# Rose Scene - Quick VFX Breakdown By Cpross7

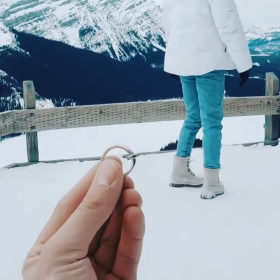0s
What's going on? My name is Colin Ross.
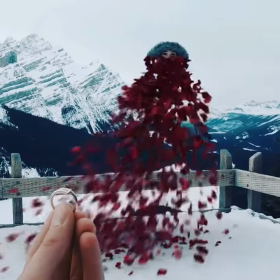2s
Welcome to the VFX breakdown of the Rose shot from the new Amir Zachary POV made with My Life is Ava and in collaboration with Travel Alberta.
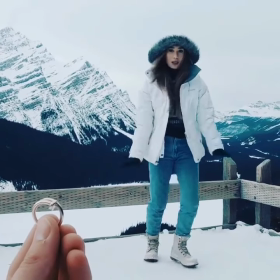10s
Starting with the original footage, as with any shot where you want to make someone disappear, I had to start by painting Ava out of the shot.
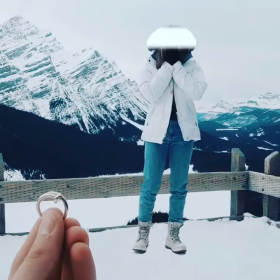16s
Then I rotated her back in and created a white solid that moved up the length of her body.
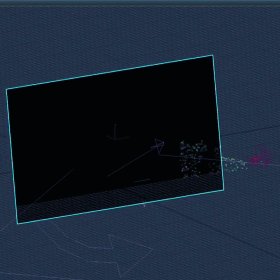20s
Then I brought that plane into 3ds Max perfectly in the perspective of my camera. I created a particle system that emits particles on a light and dark basis from that image.
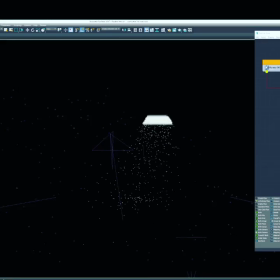28s
In the particle system you made the forces that made it kind of look like it was a little windy and she had to change the particles over to Roses instead of just
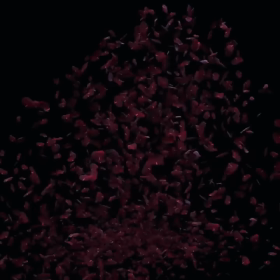35s
ticks and then render those out in a photo realistic way Then for the final touch I use those as an alpha
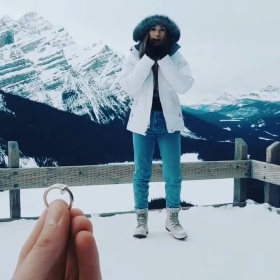42s
matte to kind of make her disappear in a more convincing way and you kind of got your final shot there